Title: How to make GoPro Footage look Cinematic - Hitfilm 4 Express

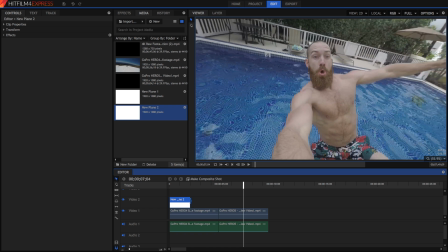Then drag that plane above your video footage and lengthen it to cover all of your video footage.
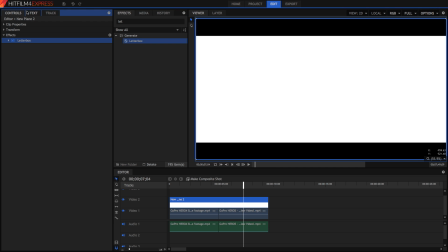Add that same letterbox effect onto this plane and you've got yourself a white plane with black bars around it.
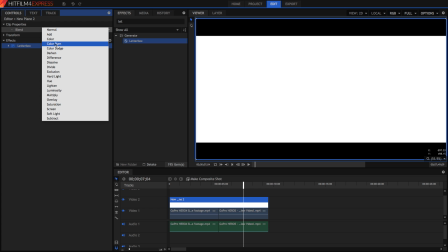Go into the clip properties and set the blend mode to be darkened so that only the black bars show through. And now you've got black bars over all your clips. The great thing about this is that you can readjust your composition as well.
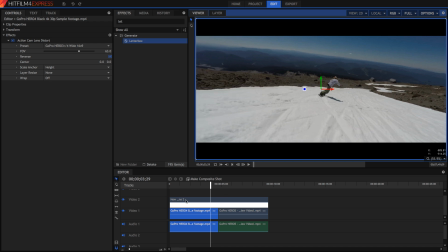So because the black bars are on the top of the image on a separate layer, you can adjust the position of the bottom layer independently of the black bars. And that way we can change our composition even after the fact that we've shot it. Now in this image, the horizon's a little wonky, so I'm just going to rotate it.
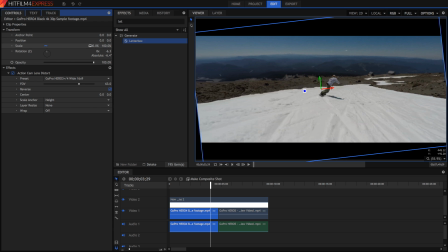And then because you can see these black bits here, I'm just going to scale it back up until it fills the frame.
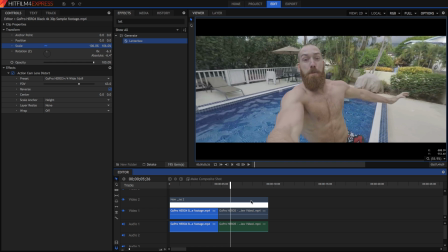And that works really nicely. So as of now, we've gotten rid of that distortion effect, and we've also added some letterboxes to make it look more cinematic. Now we're going to go into the color grading to make it look even more cinematic.
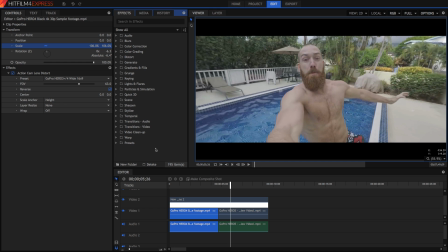So of course, the color grading is very creative, it's very personal, and you can do whatever you want. It changes between each shot, so every shot you should color grade differently. But as you can see in videos like this, this one's shot pretty flat.
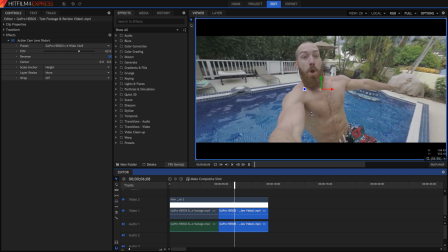It's not very contrasty, there are a lot of grays in the image that you can see, and so we need to really spice it up to make it look a bit more cinematic.
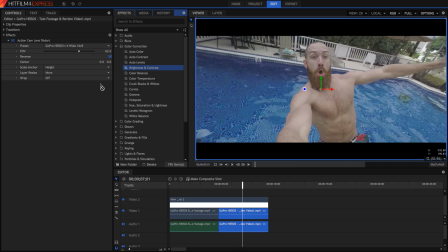An easy way to do this is to go into the color correction and drag the brightness and contrast effect right on here.
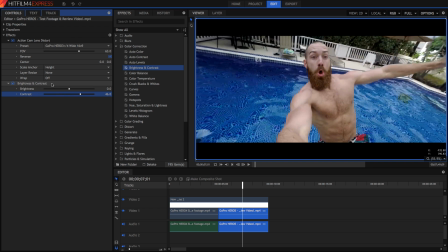Just lift the contrast and you've got yourself a more contrasting image. However, I'm just going to go ahead and add the curves effect.
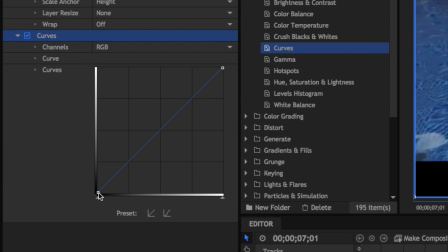It's a bit more complicated, but it works really well. Essentially how it works is that the blacks are here, the whites are here, and if I change the curve,
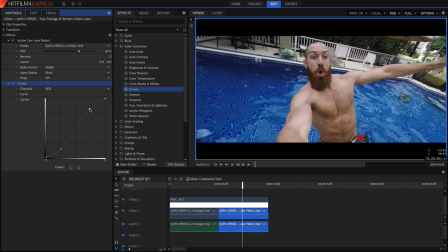I'm moving the dark bits down, and here I'm moving the white bits up, which makes the dark bits darker and the white bits whiter, and that essentially adds contrast.
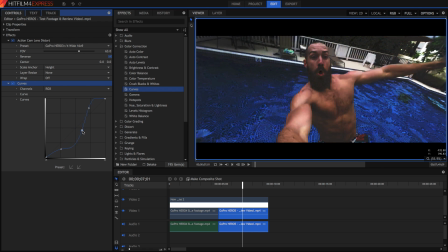I can create points anywhere within this plane that I like, so I'm just going to bring the midtones down here a bit,
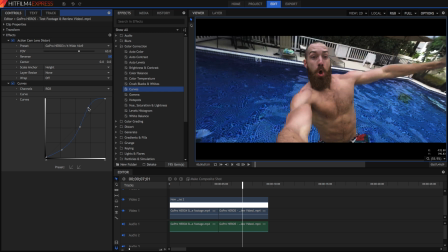add some contrast to the shadows, and lift up the highlights. And I've got a look that I like.
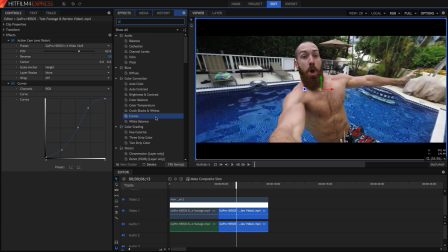Now that's the basics of it, but something you can do if you feel like it is to add the color balance effect. Essentially what the color balance effect does is you can change the amount of color that is in different luminance values. So for example, in the shadows, if I want to add lots of green into the shadows or the dark bits of the image,
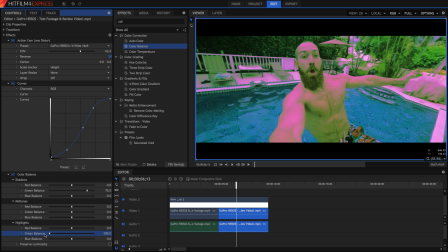I can do something like remove it from the highlights, and that adds contrast as well.
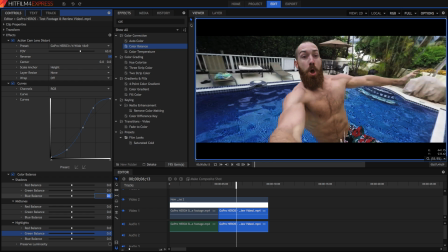So a general way to go is to add blue into the shadows because blue is cold, and to remove blue from the highlights. Now it doesn't always work, and you have to mess around with this color yourself,
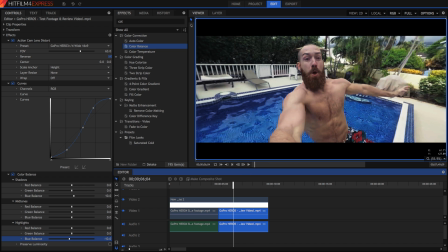but it works pretty alright in this shot, and it does separate this guy in the foreground from everything else in the background.
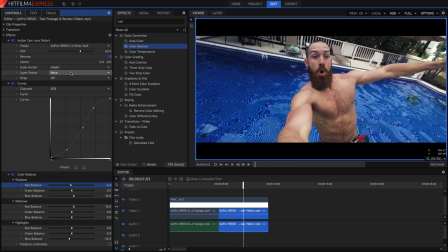So next up, we can add a vignette. Now, this is not something that I see many people do, but it's something that I like to do because it does make it look somewhat more cinematic, like it's been shot on film. So just drag the vignette effect right onto your video.
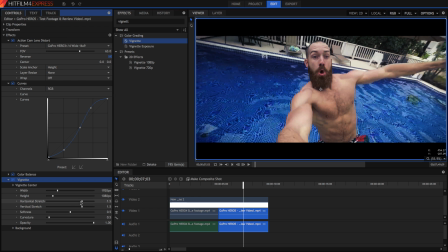You can set the width and the height to be that of the comp, and then you can change the stretching and the softness to create the image that you want.
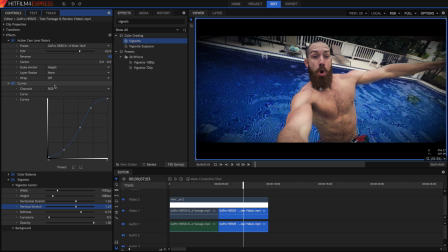If you're adding a black vignette, then you might want to think about brightening the image overall. So you can add something like a brightness and contrast effect to get that done. Now we've pretty much finished it for this clip.
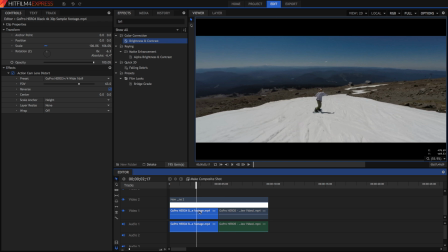I'm just going to do a similar process for this clip, and I'll be right back.
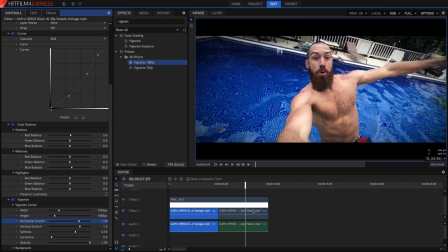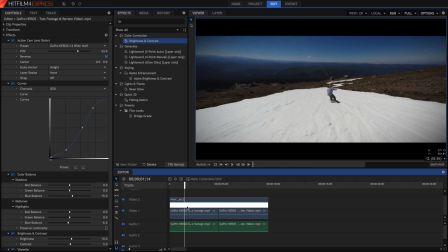And I'm pretty much done. So, just to summarize what we've done in today's video, first of all, we learned how to get rid of that ugly distortion that's found on GoPro cameras. Then we did a letterbox so that we had these black bars on the top and bottom of our images, like cinema.
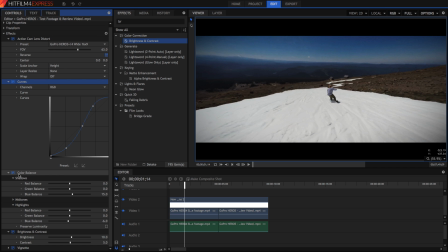And then we added our own color correction. Now this clip here right here, I didn't do much to the curves. In fact, what I did really was I just lowered the shadows, and the midtones I raised a bit and the highlights I dropped because I didn't want this snow to be really too bright.